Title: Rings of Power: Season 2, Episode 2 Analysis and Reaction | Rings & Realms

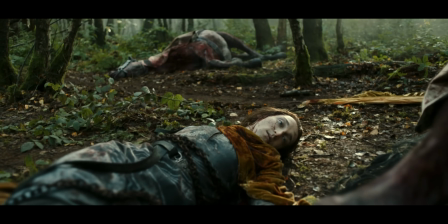[39:01]
In addition, who killed the messenger bearing Gil-galad's warning to Celebrimbor?
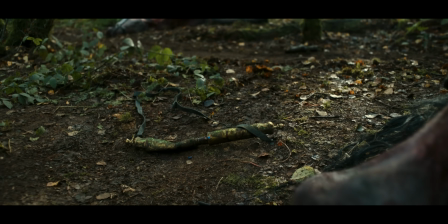[39:06]
We only see the dead bodies being dragged off screen by chains. Were these messengers slain by Sauron or at his command?
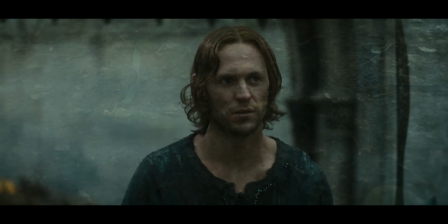[39:13]
The cut from that scene straight back to Sauron and Eregion suggests it very strongly, and the chains may put us in mind of people being brought and bound in the darkness. How much does Sauron know? Does he know that the rings have worked and that the tree has been restored? In one sense, it hardly matters if he really knows that. He would tell Celebrimbor this anyway, in order to manipulate him. But if the black veins of corruption on the tree were the power of Sauron himself, then he might well know of their destruction and of the renewal of the tree, even from afar. Sauron's power is certainly growing very great. He has come a long way from that lonely puddle of goo languishing among the stalagmites. I would add that if he does restore his own being and power by consuming the life of other things, like Ungoliant does, then it would make even more sense for him to have corrupted the tree of Linden himself.
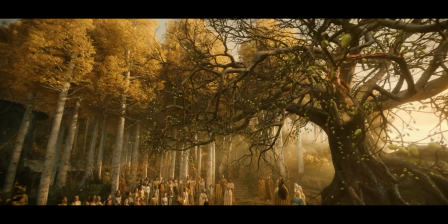[40:09]
Part of the reason he would be so powerful now is that he had drained the life of the tree almost dry,
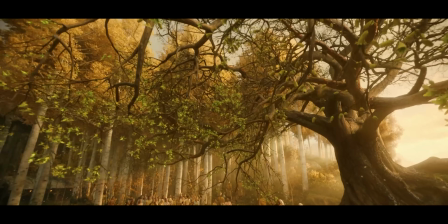[40:16]
again, just like Ungoliant herself.
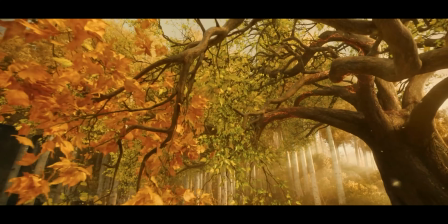[40:19]
Clearly, we are going to want to keep a close eye on what happens to poor Celebrimbor as his relationship with Sauron continues. We have this big moment, right? Where Halbrand finally disappears and Sauron rebrands himself as Annatar. The script walks us through this transition, and between the words and delivery, I think it's really well handled. To see that power of Sauron in manipulating his audience, bending their will to his, we're able to see how his will fits into their desires. It's woven together beautifully. Visually and audibly, however, there's also a lot of cues going on here to show us this transition from A to B and the manipulation of Celebrimbor.
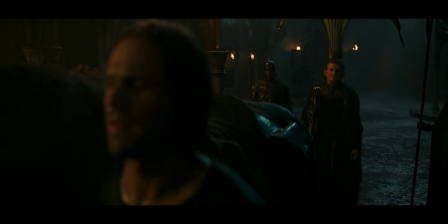[40:58]
At the start of the scene, Sauron convinces Celebrimbor to let him inside.
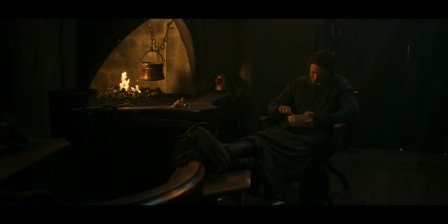[41:02]
In the next shot, we see him relaxed in front of the fire, feet up, which is quite cocky and bold, really, and he's eating. Celebrimbor then brings him a drink. He's actually serving him already. When they discuss the rings, they're equal.
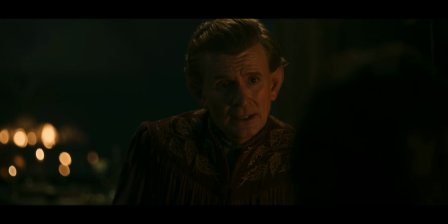[41:15]
They're sitting down next to each other, sharing information and company. They're comfortable.
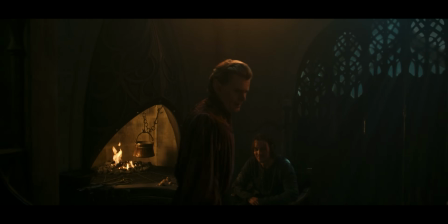[41:20]
Celebrimbor is the first to rise, and we hear this choral music playing as he is reveling, basking in the glory of his success.
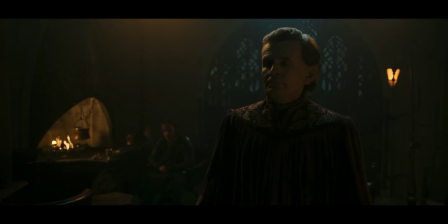[41:26]
And he's mostly centered in frame, giving him this moment in the spotlight. I really like this shot because it suggests that Celebrimbor is a good person aiming to do good, center in our mind. But there Sauron sits, between him and the fire, an obvious threat. There's also a neat bit of camera work just after this, in an exchange between Celebrimbor and Halbrand, as he leads Celebrimbor into discovering that he is not Halbrand, but playing on his kind friendship, he convinces him that he is something else, Annatar, a messenger from the Valar.
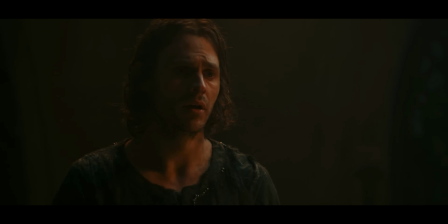[41:58]
The shots are really standard conversation structure here. Over-the-shoulder shots, back and forth, Sauron dead center, and Celebrimbor on the right side of the frame.
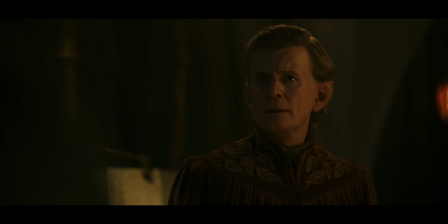[42:07]
The timing is very regular during their back and forth, until this moment at 50:56, when the cut is a hair too short, and Celebrimbor is in a different position in the frame, shifting him to the left side.
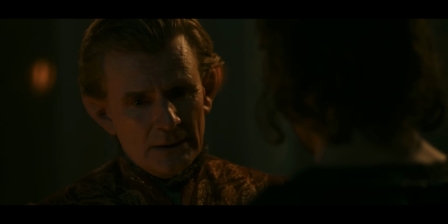[42:20]
This is really jarring. It's meant to make us take notice in some way, and it provides a shift in our own perception.
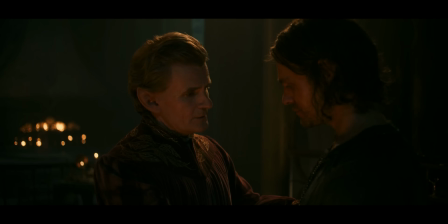[42:26]
Something has changed. Then they come together, and Celebrimbor assures him to be at ease.
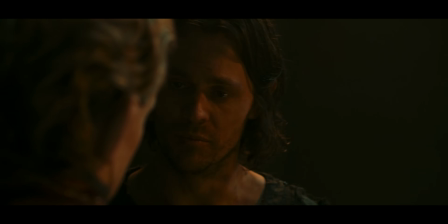[42:32]
By revealing himself falsely, as vulnerable, Sauron has convinced Celebrimbor to come closer to him.
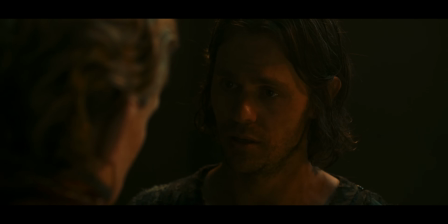[42:38]
He brings him in by playing the part and planting the seeds for the next step of his plan.
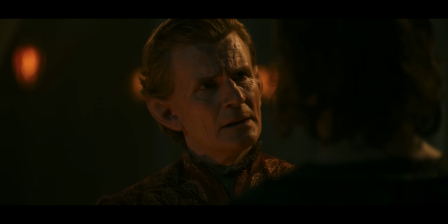[42:43]
The space is shared together until about 51 minutes in, when he reveals, "My name is not Halbrand."
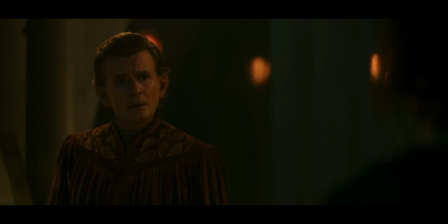[42:48]
And here we begin the beautifully theatrical reveal, and it's as good as any 60s Broadway show.
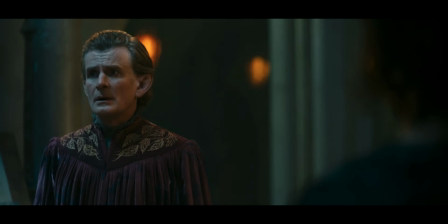[42:54]
When he discusses Galadriel casting him out, boom, we have a thunder crash. He then starts to separate from Celebrimbor and sits down.
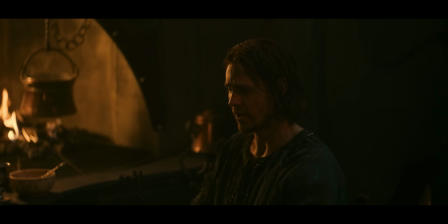[43:02]
He shows him as confident, he's able to relax, and he invites Celebrimbor closer. He's friendly, but very manipulative.